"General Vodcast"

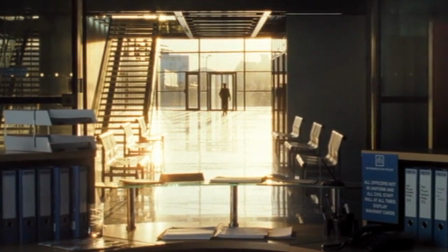The central protagonist is portrayed through a number of ways in a film opening. For example, applying to the rule of thirds, the central protagonist will mainly always be centrally framed.
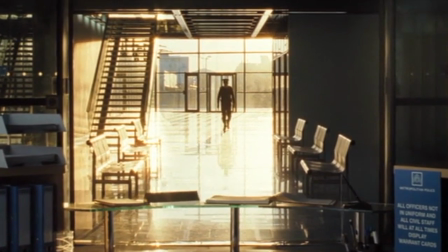Another way they are portrayed is through tighter frames than other characters. The shot is usually cut back to them when another, less major character is speaking.
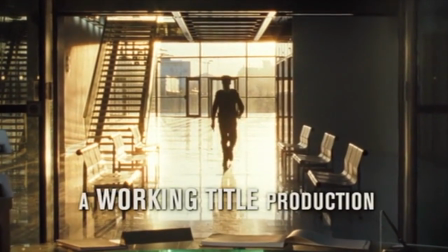There are also a lot of tracking shots on a protagonist. Narrative enigma also signifies who the protagonist is.
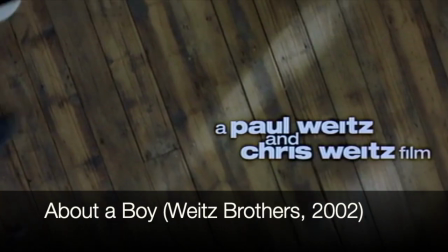The movie About a Boy was directed by Chris and Paul Weitz and released in 2002 with a budget of $40.5 million.
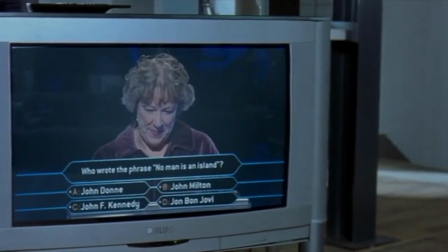There is narrative enigma by not showing the protagonist immediately. The narrative enigma is enforced by the tense diegetic music from the TV show.
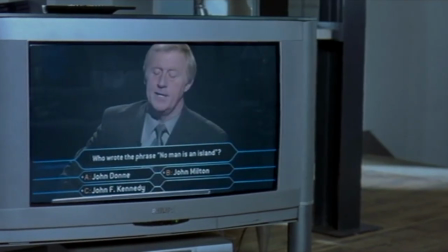John Milton. John F. Kennedy.
The protagonist isn't shown at all throughout the film opening.
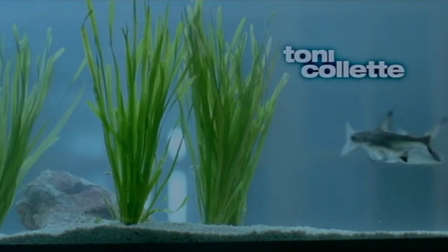There is also a rule of thirds where the protagonist is centrally framed.
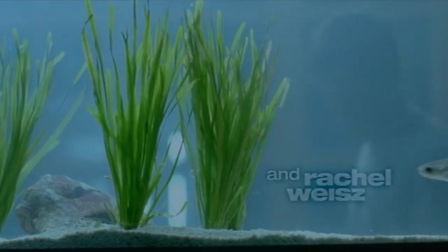Throughout the opening, there is a voiceover on which anchors the man as the protagonist.
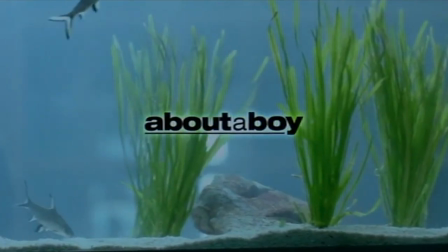In my opinion, all men are islands.
There are a few examples of tracking shots on the protagonist.
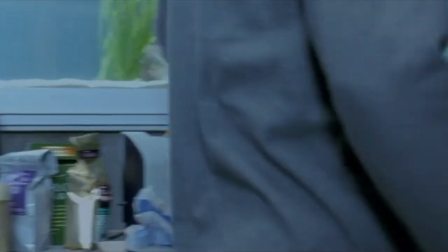Whereas now, you see, you can make yourself a little...
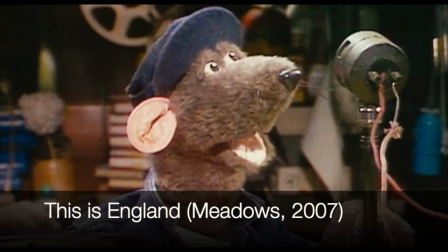The movie This Is England was directed by Shane Meadows and released in 2007 with a budget of £1.5 million. The protagonist isn't shown immediately, which provides narrative enigma. He is only shown 4 minutes into the opening. 4 minutes and 23 seconds in, the protagonist is centrally framed.
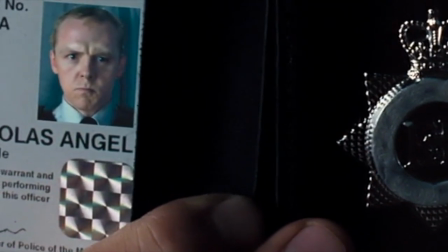The mise-en-scene can provide a lot of exposition about the characters, target audience, where the movie is set, and other things as well.
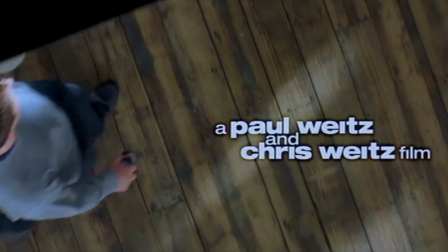In About a Boy, there are many aspects within the mise-en-scene which provide exposition.
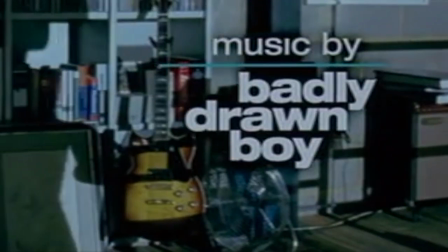There is Red Bull, a large collection of LPs, electric guitars, and speakers, which all signify a youthful and rebellious character.
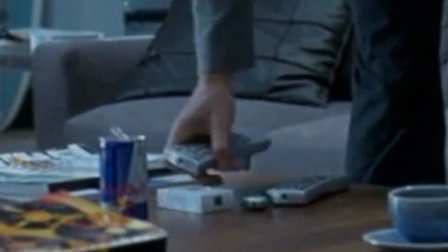There is also a pack of cigarettes which anchors this complex character.
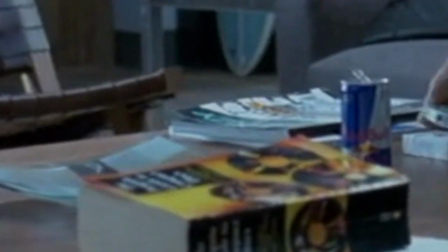On the other hand, there is a teacup with a saucer, a large book, and a very monochromatic navy blue and grey theme throughout the house.
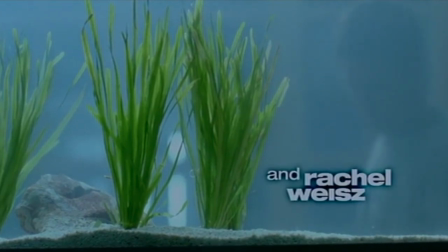These all connote his character to be sophisticated, intelligent, and conservative.
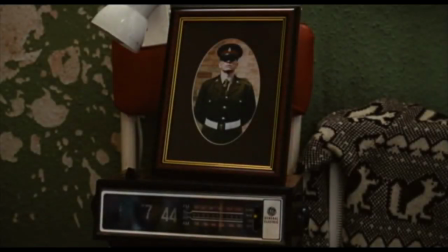In This Is England, the first thing we see is an older alarm clock, a picture of a man in uniform, a sweater, cracked paint on the wall, and a lamp.
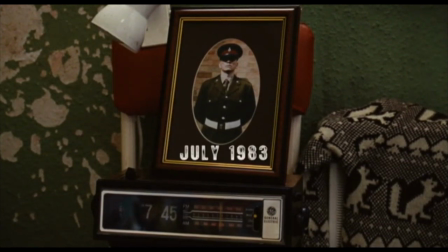The older alarm clock gives us exposition on when this movie was set, which was in the 80s.
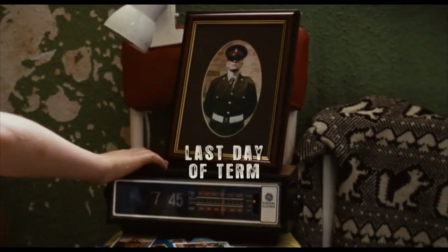This is anchored with the lamp. The picture of the man in uniform is polysemic, as we don't know who this person is in relation to the protagonist.
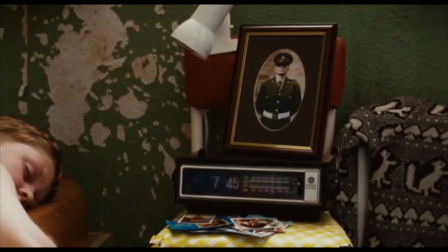The cracked paint on the wall signifies the protagonist is working class.
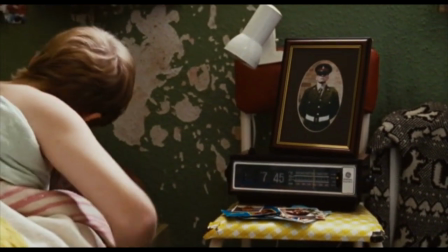As the camera zooms out, the chair becomes visible, which is also cracked on the edges, which anchors this.
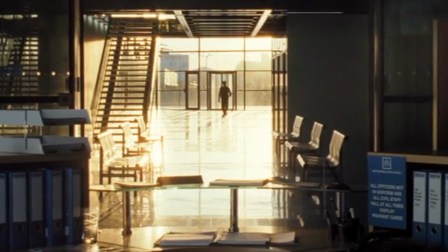The posters on the wall and bed sheets also add exposition on the protagonist. Often when a movie is transitioning from the film opening into the main film, there is the main title.
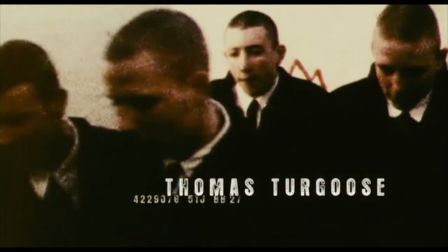In This Is England, there is a sequence of footages as the titles roll,
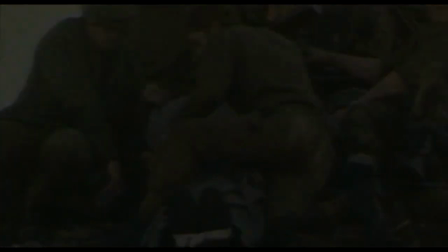and then the final title comes up before it fades to black and then fades back up to the main film.